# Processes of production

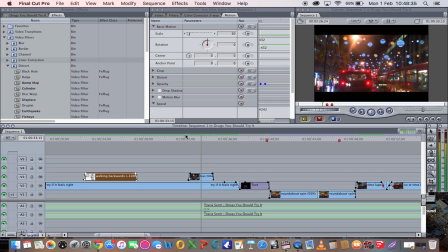And then also for here you see the buses moving at
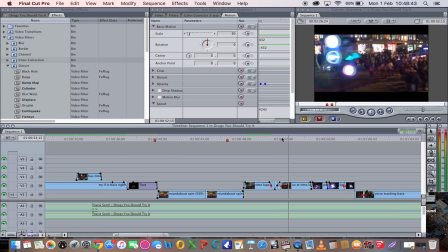a lot slower speed than they would be usually, and then again with a time lapse here it starts to speed up and create the effect that it's going a lot quicker than it is,
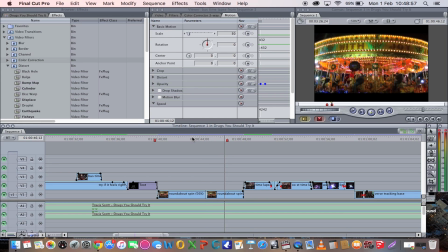which helps to look effective. We also use this here, so we have the roundabout going slow, and then with the change of beat it changes and goes backwards and twice as fast.
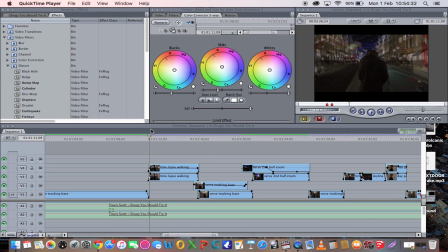So next we decided to create the dreamy wavy sort of effect of having two split shots, as you can see here.
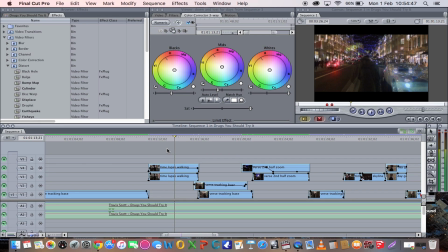So we did this by putting one shot on top of each other and changing the levels of the clip. So here you can see the top layer is only at 50% and the the bottom layer is at 100%, so it crosses between the two shots.
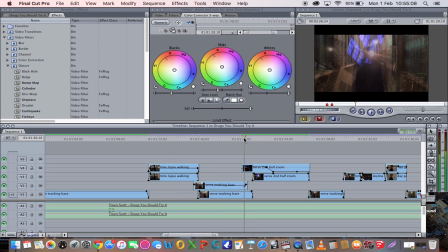We use that again here and managed to blend them into each other, so they merged, which was again very effective. Yeah.
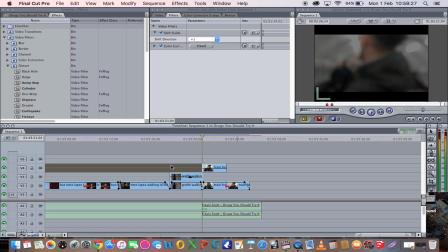On some shots we didn't create a natural focus pull on the camera, so we had to create it or recreate it in Final Cut.
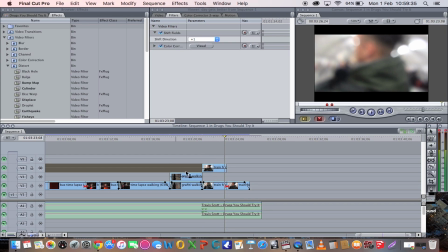So for this I just cut the clip up and put a blur on this clip here by going on video filters, blur and Gaussian blur here, drag that to the video,
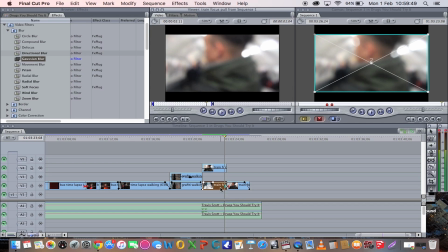and here we go.
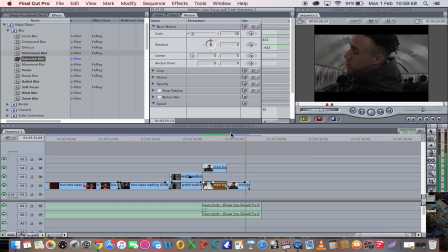And you then take it off the final one there.
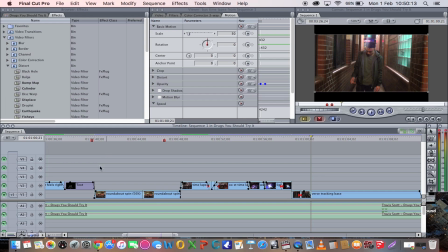The next thing we did was color correcting on pretty much every shot, as we found it made it look a lot
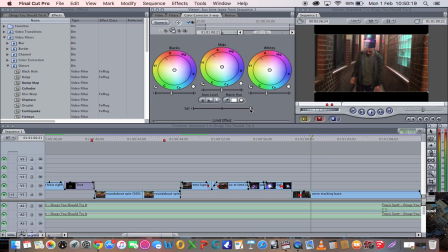better quality and better color content as well. So you can see here, I'll open that clip up instead, color corrector. If we turn the saturation up, we keep it about there,
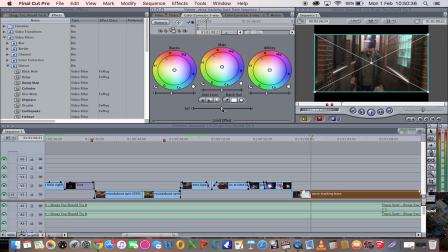but if we were to turn it down, it looks quite dull and the bricks look really brown, whereas we bring it up, it looks a bit more orange and brighter in the whole shot. We've done that throughout the film, pretty much every shot.
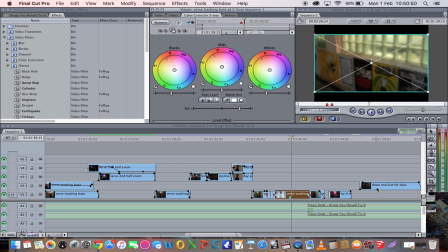So if we open this one, it's got color corrector still, and this one especially, if we turn that down, you can see how bad it looks and how grey, and then it just brings out the saturation on the film.
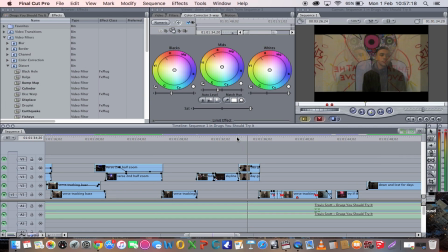So here we use the effect of mirroring the screen and slightly overlaying the image again to create a double sort of image here. You do that by using the filter